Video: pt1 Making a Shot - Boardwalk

Hey, if you've watched the last couple of videos, probably won't be that much new in this one, honestly, but I realized I hadn't done a process video for like making a full shot in a while, so I wanted to do that. This is one of the last shots of the upcoming episode, and so in this video, I think I'm going to be trying to tackle the environment and the background, and then in the next one, I want to be doing all the foreground, kind of little detail type stuff. So here we go.
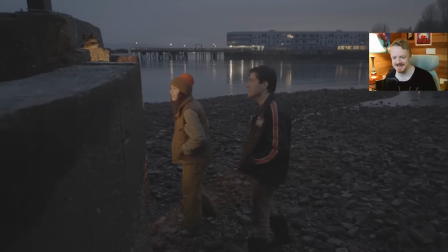Okay, finishing the last shot of the next episode, which is something I will say over and over.
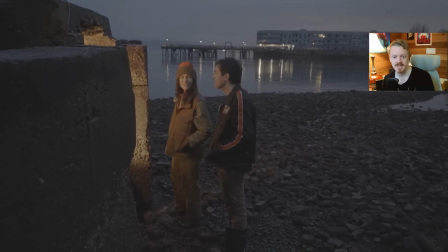There's a lot of different criteria for what constitutes the last shot. There's the last shot to make all of the timing work. There's the last shot that's actually rendered, and then once I have everything finished, I like to go through and give every shot like another pass.
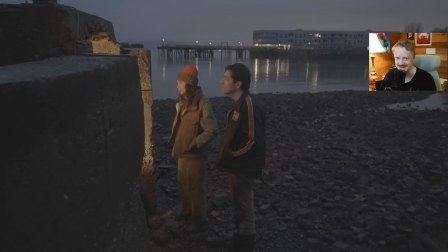And so, you know, in the morning I'll go through and I'll update a shot and be like, that was the last shot. Then later in the afternoon I'll be like, let's do this new last shot. But this is the last shot that needs like a big digital extension to it.
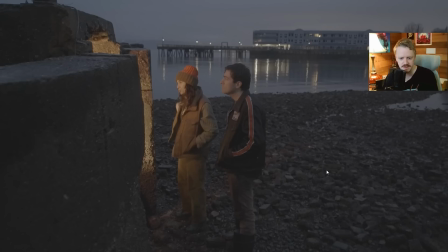And we filmed this while we were all, again, it was January, it was raining all day, everybody was very cold, but we did some things right.
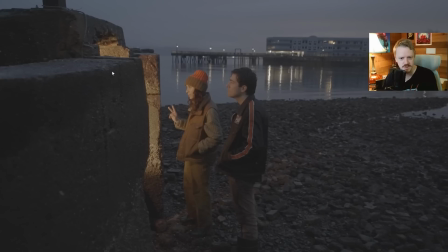So I put a light inside this old cement thing to cast some soft light out onto them. I want to turn it into like a little food kiosk thing, maybe fill in like a boardwalk type thing around them here. And I think we're in a good starting point, because to get CG and live action to integrate, it really does help to have some sort of interactive,
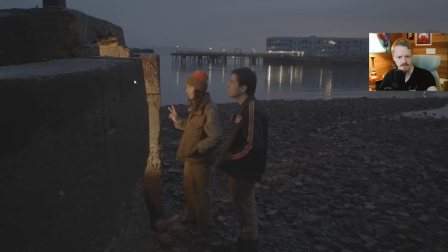if you can see the CG thing casting light onto them and also light onto like other CG objects, it just ties everything together really good. And also just, I think the values in the shot, like this is obviously in log, but the blue dusk with the warm foreground light and all the values and like the highlights, it's a perfect time of evening.
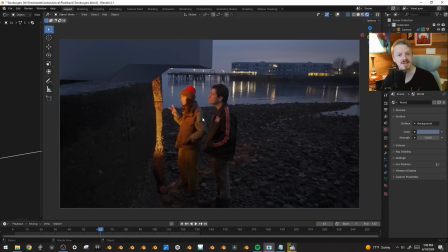So yeah, I'm excited to get into it. And I've actually already started. I was working on it last night and I thought, this might actually be kind of a fun video. So I've tracked it and I've projected it off onto my usual geometry. If you watch the video I just did about the align camera track feature, I'll link to it below.
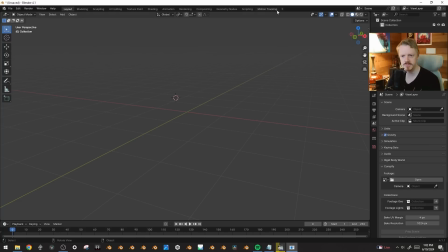That goes through all of the like tracking and reprojection process. But just to go through it really fast, I will go into the VFX motion tracking space, loading the footage.
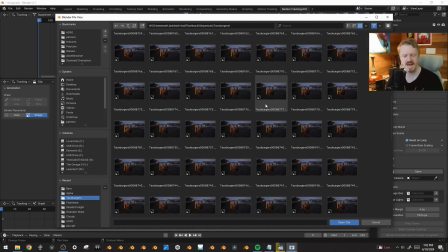And this is all the linearized EXR sequence. I should make another video about that, although, I mean, it's really basic. But I usually do my tracking on a separate clip right here, which is the exact same thing.
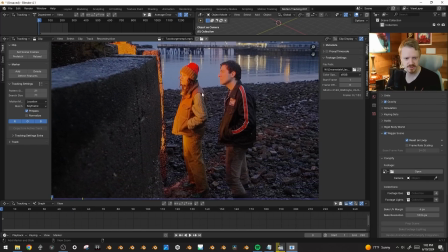I've just lifted the shadows and increased the sharpness a little bit to help me get a good track.
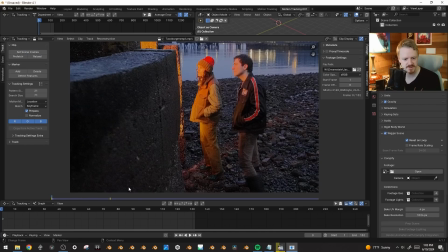And then I'll usually go to like set scene frames to match it to the length of the clip, go to the middle.
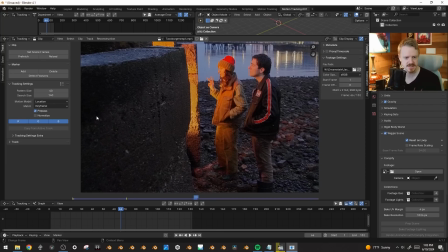I'll make the pattern size a little bit larger and the search size also. And you can change the motion model to, affine,
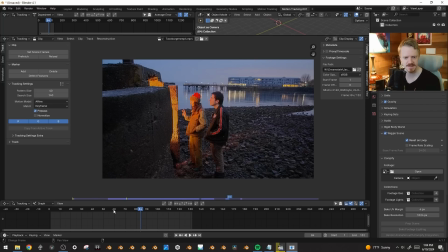which just lets you get a little bit of perspective skew, and it still doesn't get mad at that, which means we can click on things on walls that we're going to be close to,
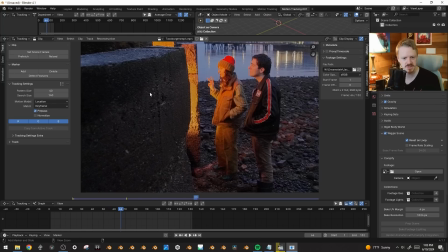and even if it flattens out, it's a little bit more forgiving. I can just control click on certain points of contrast, usually just little white specks,
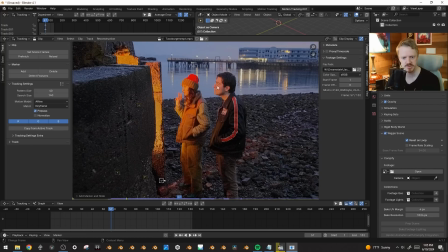especially places where I want to know where this geometry is so I can have them correctly looking into the hole. I'm going to get a little bit more data there,
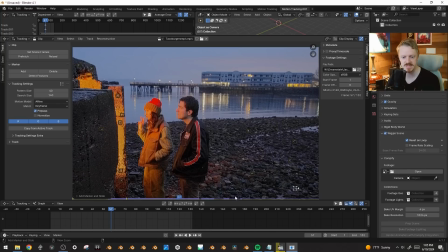because each one of these points is going to be turning into an empty in 3D space, so we can kind of use these to reconstruct the scene. So I'm simultaneously trying to get good tracking points, but also points that I'd want to use for scene reconstruction.
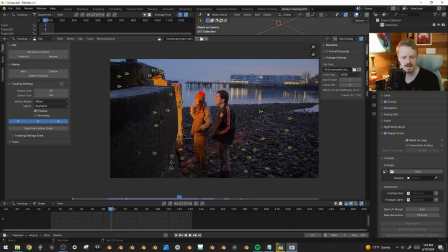Yeah, so let's see how this goes. So I'm going to click track backwards.
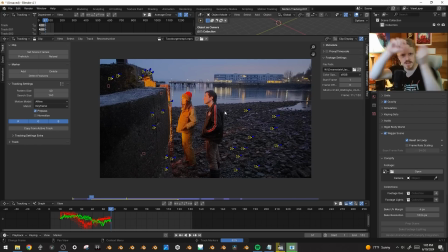And these are working great. All we need are 8 tracks overlapping at any given time, and we have way more than that. So this should work fantastic. Going back to that frame, tracking forwards.
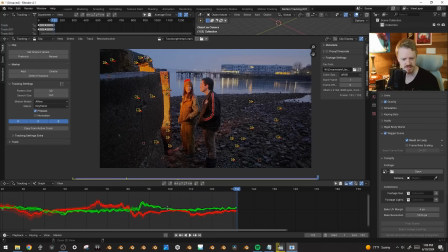Gonna open up this and see if there's any egregious anomalies here, and it doesn't really look like it. The outer ones a lot of times just mean they're towards the outside of the track, so there's more parallax. So, but if they get really weird and they're acting too anomalous, you'll get kind of like a red or green line zipping out.
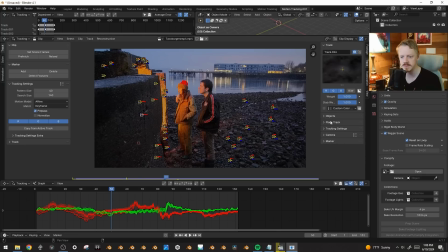So let's go into the track panel here, put in our camera settings. Mine happen to be the default. Sensor width is 35 and the focal length is 24.
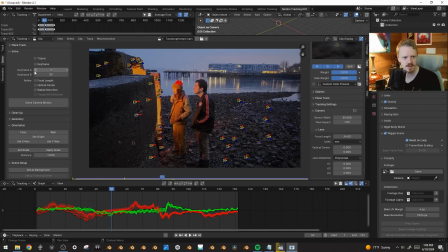Which means if we go in the solve panel, we pick our keyframes, which is just 2 frames that demonstrate the parallax real good. So like right here, you can see I'm kind of leaning to the right as the shot goes on. So I'll put 130 and like 3. And I think this should work pretty good.